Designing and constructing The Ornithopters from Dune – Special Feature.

Some elements of the movie are closer to our reality, so the audience can rely to the humanity and to the drama of the characters.
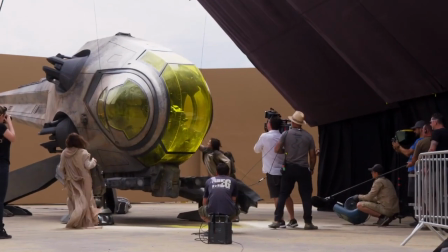(0:21)
And the Annetopter is one of the elements that I choose to go in that direction.
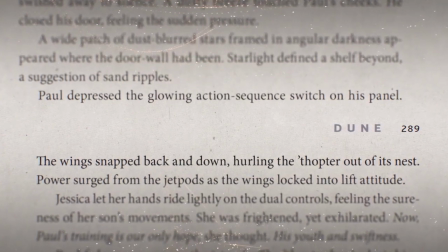(0:26)
In the book, it's described as kind of a plane that uses a propelling system that looks like a bird or an anetopter.
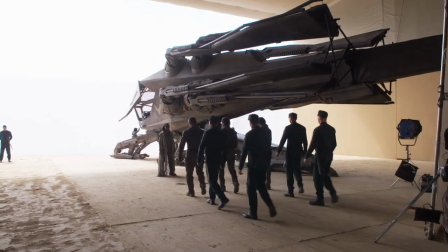(0:33)
It's like a kind of challenge to bring that to the screen because it can either look fantastic are very silly i love how kind of childish
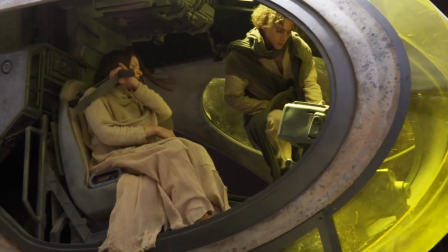(0:41)
everyone is when it comes to talking about these incredible things ornithopters that look like flying bugs and beetles
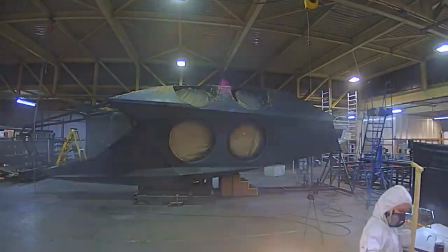(0:51)
to make this a reality we started back in february uh 2018 with vinnie and george hall came along
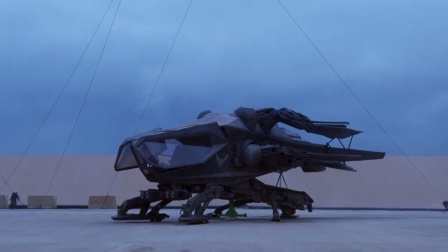(1:00)
and then we conceptualized this first version of the ornithopter we had insect references we had We got bird references,
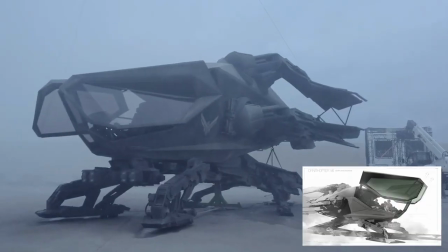(1:09)
we got helicopter references, and then as we went along, we had more angular references for the world of Doom.
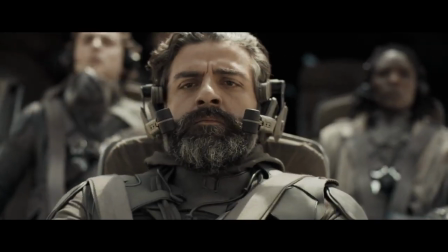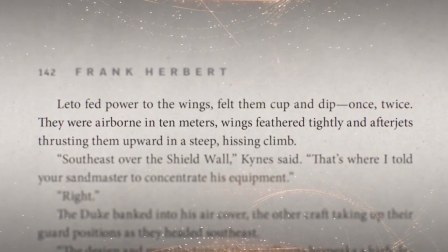(1:21)
The biggest challenge was Frank described something that flapped, you know, this futuristic propulsion on Arrakis.
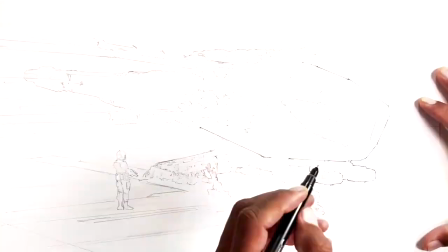(1:27)
I think it was because of the outlawing of thinking machines, so he wanted something kind of low-tech.
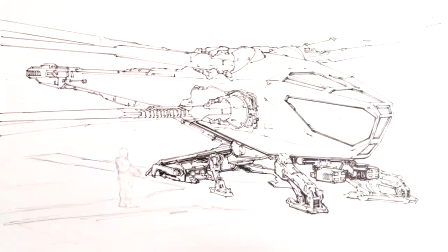(1:32)
So I would start doing these little sketches and then start kind of really designing the mechanics of it first, and then making that into a shape.
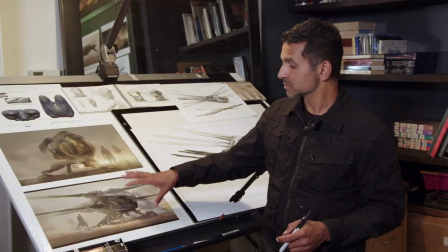(1:41)
What I have in front of me are some examples of my final ornithopter illustration.
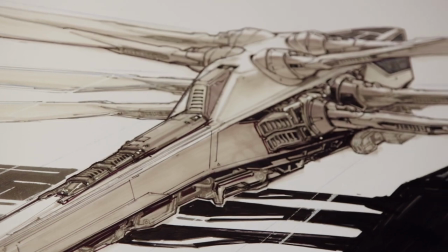(1:46)
But the process goes from sketch to drawing.
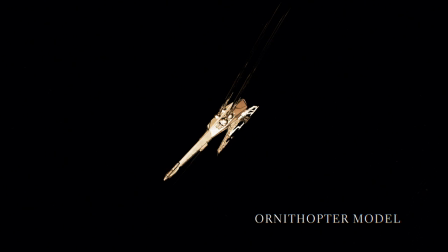(1:48)
Then I will model it in 3D, then come back to drawing, get notes from Denis that may be more otherworldly or more functional. I was trying to get closer to the idea of an insect instead of a bird,
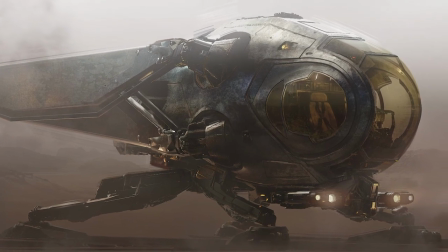(2:00)
because there will be a feeling of power and a feeling that will look more realistic. We were getting closer to a dragonfly cross-mixed with the helicopter.
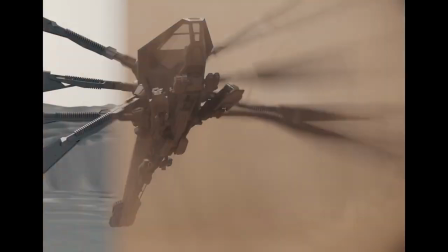(2:12)
Technically, it flaps its wing, but ours is just like a very, very fast movement, almost like a vibration, just like a hummingbird or a dragonfly.
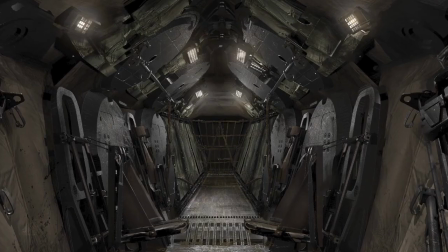(2:23)
I worked with Patrice and also another artist named Koliwertz, who took from my beginning designs and took it to the next level,
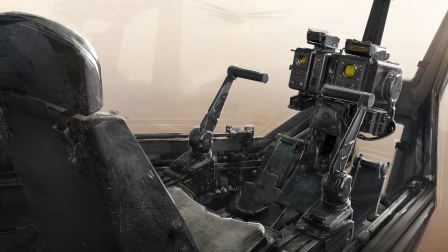(2:30)
where, you know, really figured all the details and worked with BGI to build them full-size on set.
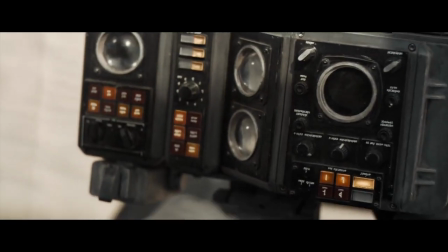(2:36)
We had to figure out every nut and bolt on this thing for the actors to be inside and out.
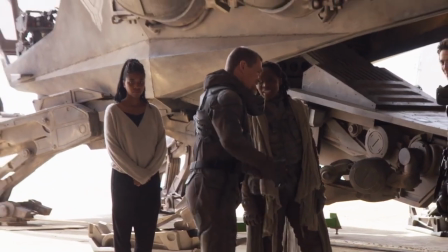(2:39)
They've been constructed in such a way that when you're next to them, the amount of detail that they have is amazing.
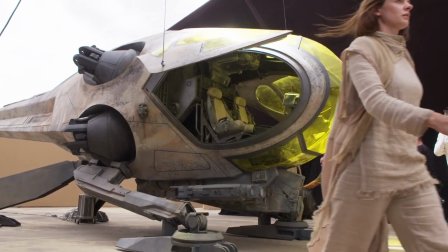(2:46)
I was just blown away, really. I said to Patrice, I want them to look as real as possible.
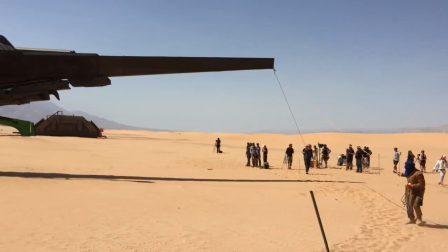(2:51)
I want my mother to believe that this thing can fly for real. I want it to obey to gravity laws.
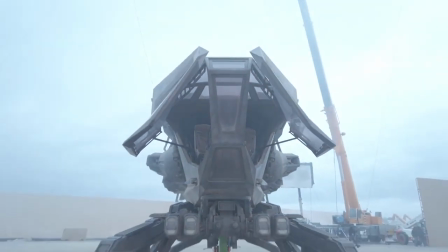(2:57)
I want it to feel muscular. I don't want it to be necessarily elegant.
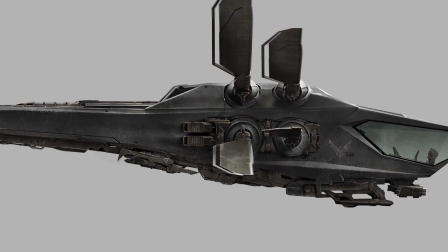(3:01)
I want it to be like bulky and powerful machine that looks like a military helicopter.
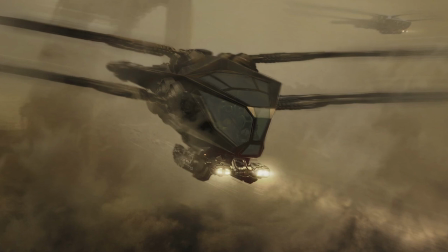(3:09)
These machines, they work into extreme condition on Arrakis. There's winds at 850 kilometers an hour.
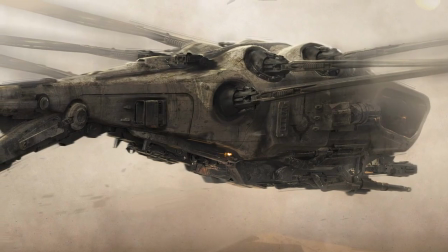(3:16)
So you cannot have something that is small and very delicate. They need to be tough, you know.
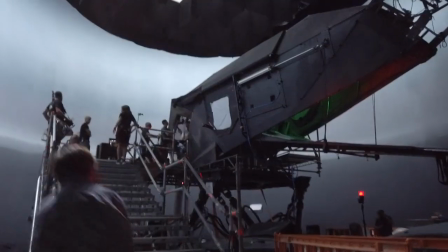(3:22)
And they are beasts, you know, they're big. Especially when they were indoors in London. They look huge and quite impressive.
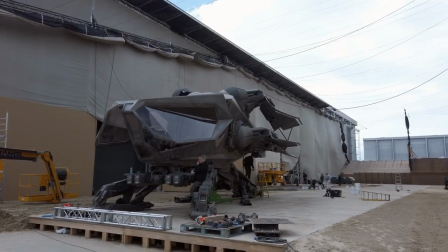(3:28)
The wingspans are 129 feet. And this one is 75 feet long.
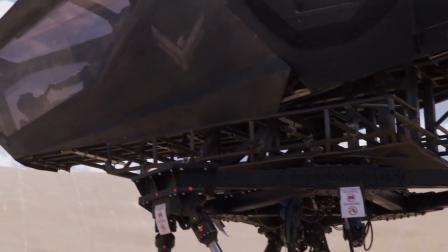(3:33)
And 11 tons, which created this load of problems, because they need to be on cranes, they need to be flying.
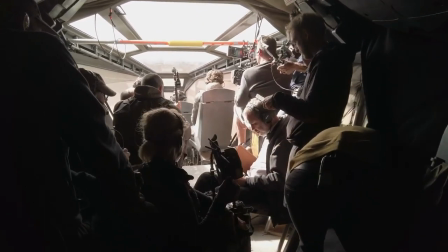(3:42) Sir, stand by to go, guys, please. Worm sign warning, acknowledge. Too cold, Dr. Ajax, Niner.
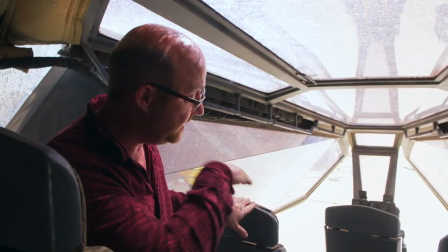(3:48)
So anyone of these seem to be shot in IMAX. This is why the cockpit is in tears, because when the cover is not there, you see the world in there.
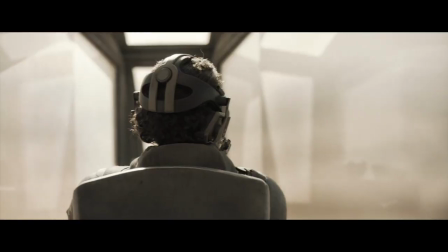(3:57)
Also, because of the angles of the glass, you're totally submersed by the desert. ...but also to give the spectator an interesting point of view.
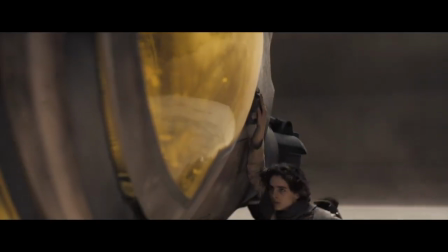(4:06)
I think of the excellent skill level of Patrice, the ornithopter... ...which felt like a real thing.
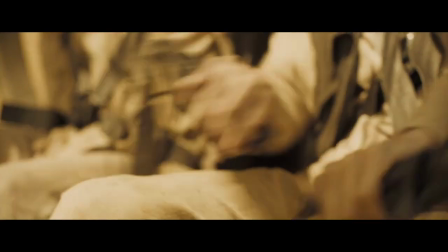(4:11)
It felt like something that you wanted to strap into. You wanted to put your seatbelt on.
Paul, we're not high enough!
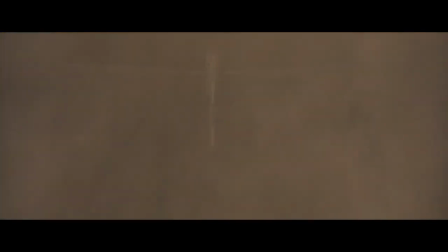(4:18)
The job in CG was to add any wings...